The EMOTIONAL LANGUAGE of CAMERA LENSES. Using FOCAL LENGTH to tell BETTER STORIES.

Have you ever wondered why some shots make you feel like you're standing right next to the actor, while others make you feel like you're spying on them from far away? Let's find out.
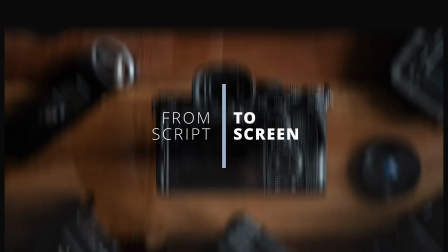Hi, it's Hanyo, and you're watching From Script to Screen. Today I want to dive into something that might sound purely technical at first,
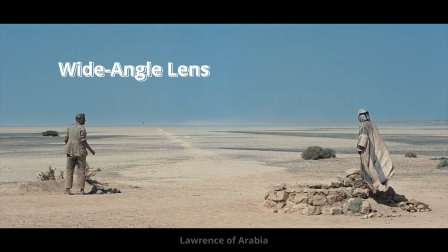but is actually one of the most powerful tools you have as a filmmaker or photographer: the focal length of your lens. Now, choosing the right lens for a job is one of the most important decisions you can make as a photographer, cinematographer, or director. Because it's a tool to deepen how you tell stories, how you capture emotions, and how you can shape the viewer's experience. Some famous directors plan their entire films around a specific lens.
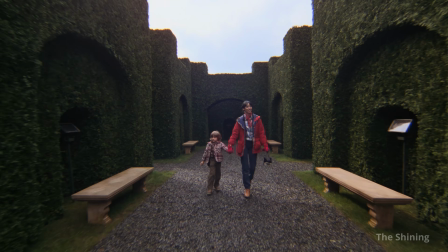For example,
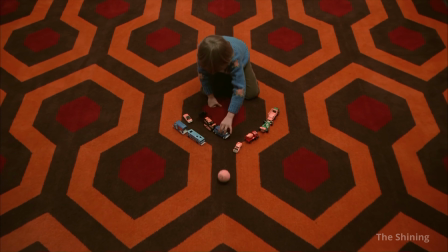Stanley Kubrick was known for his extensive use of wide-angle lenses to create eerily symmetrical and unsettling scenes, as in The Shining. So let's have a look at the emotional language of lenses. Think of lenses as storytellers with distinct voices.
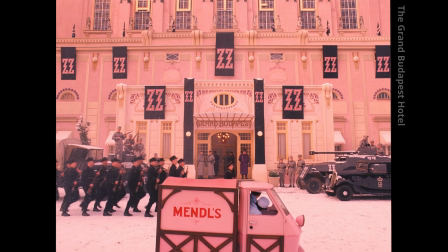For example, in The Grand Budapest Hotel, Wes Anderson uses wide-angle lenses to emphasize symmetry and detail in the set design,
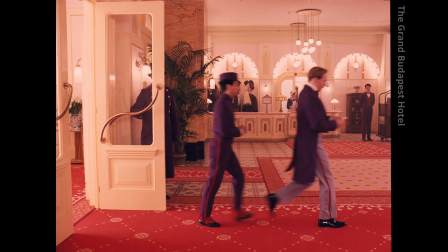but also to show the character's position within their quirky world. Wide-angle lenses exaggerate perspective.
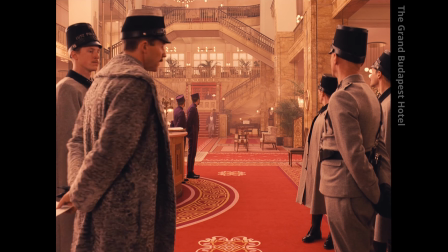Objects close to the camera look huge, while those far away look tiny and distant.
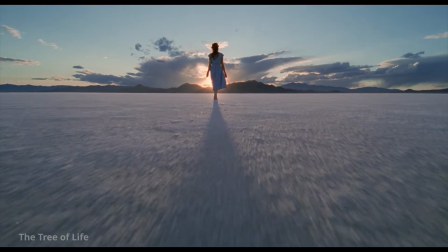This creates a sense of vastness, depth, and sometimes intimacy.
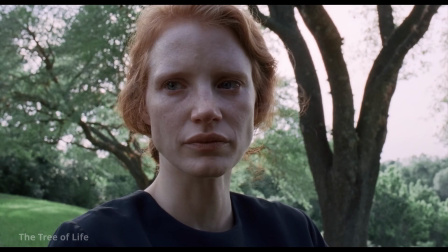You can emphasize a character's emotional state by placing them close to the lens, almost invading the viewer's personal space.
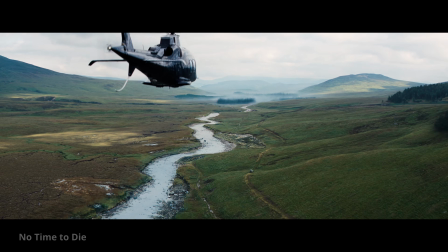Wide-angle lenses excel at capturing expansive scenes, landscapes, architecture, or cityscapes.
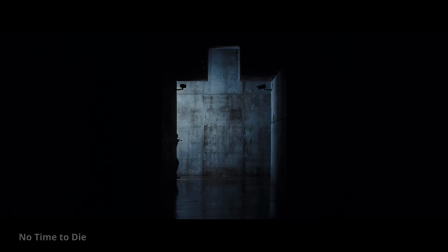But it's not just about fitting everything in the frame. Think of films like The Revenant.
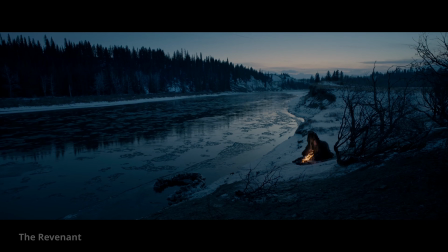The vastness of nature depicted in that movie is overwhelming,
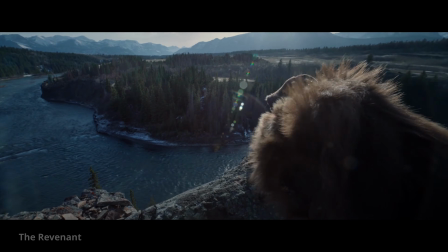and the wide-angle shots place us inside that harsh world with the protagonist,
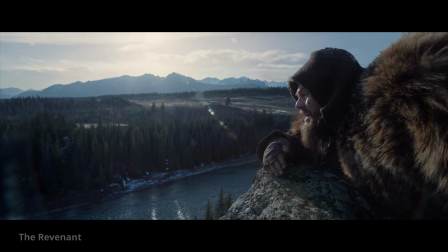making us feel his vulnerability against the enormous wilderness.
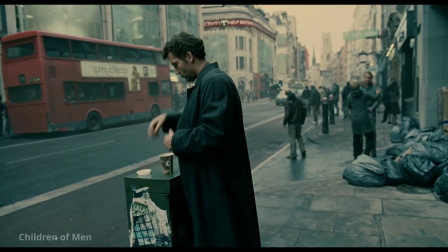Or in Children of Men, wide-angle shots are often used to immerse us in the chaotic dystopian world.
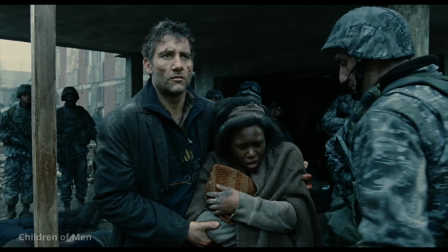The wide lenses make the space feel unstable and unpredictable, even though we see everything going on in the background,
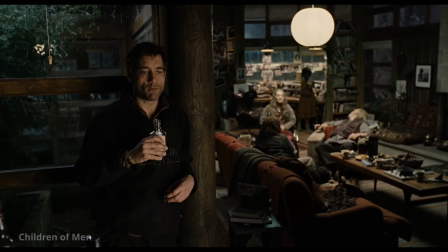or because we see everything going on in the background. But you should keep in mind that wide-angle lenses can introduce a lot of distortion,
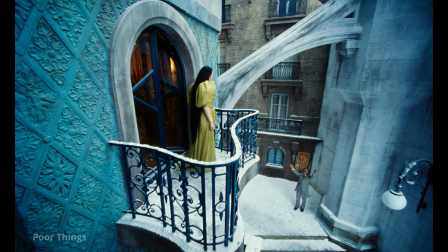especially around the edges of the frame. Now, this can be used creatively to suggest unease or surrealism, but it can also look unprofessional if not handled well. So, if you want to show a character's relationship to their environment, or create a dynamic and energetic scene with exaggerated movements,
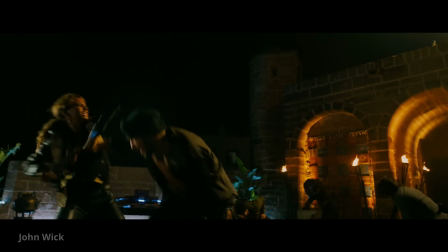for example in a fight scene, or you want to shoot in a tight space where every inch counts,
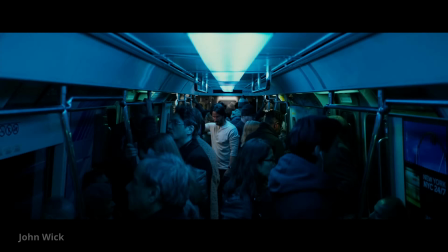a wide-angle lens is your best friend. Now, telephoto lenses do the exact opposite.
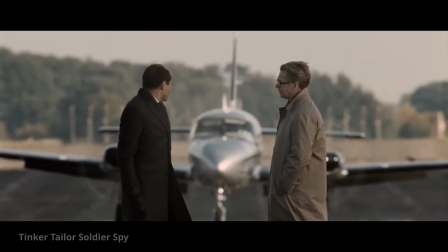They narrow the field of view and compress the distance between objects, flattening the perspective.
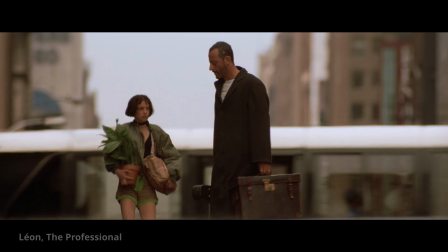The background and foreground seem squished together, and the depth of field often becomes very shallow.
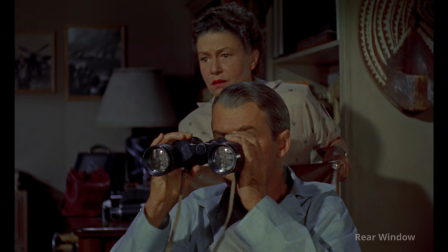This can feel voyeuristic and sometimes also disorientating because you can't really place the subject within the scene.
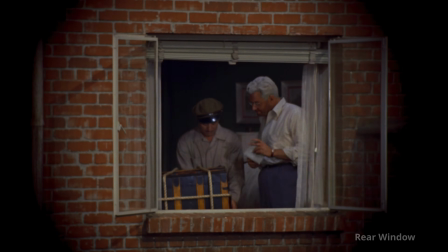This effect is ideal for isolating subjects from busy backgrounds, making them stand out.
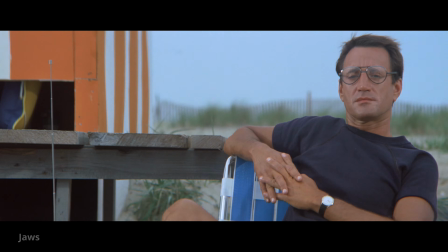A telephoto lens creates creamy, blurry backgrounds with lots of bokeh, which draws the attention to the subject itself.
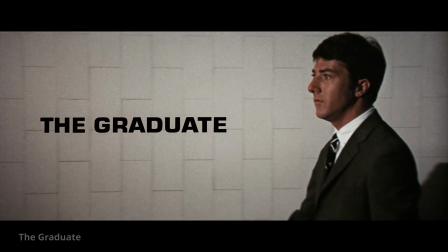A classic example of telephoto lens use is Mike Nichols' The Graduate.
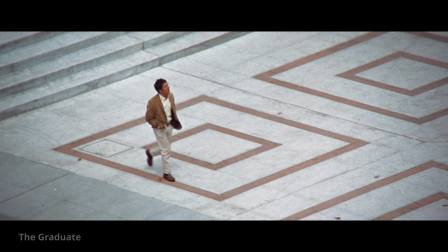The film often frames Benjamin, played by Dustin Hoffman, through telephoto lenses that compress space and isolate him from his surroundings.
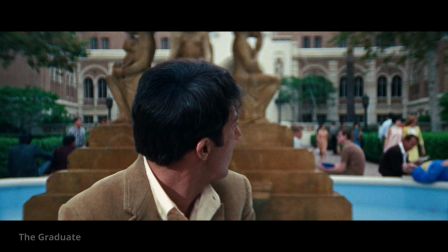This visual choice mirrors Benjamin's emotional distance and confusion,
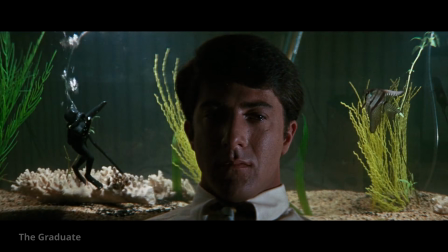amplifying his sense of alienation and entrapment within the suburban world he inhabits.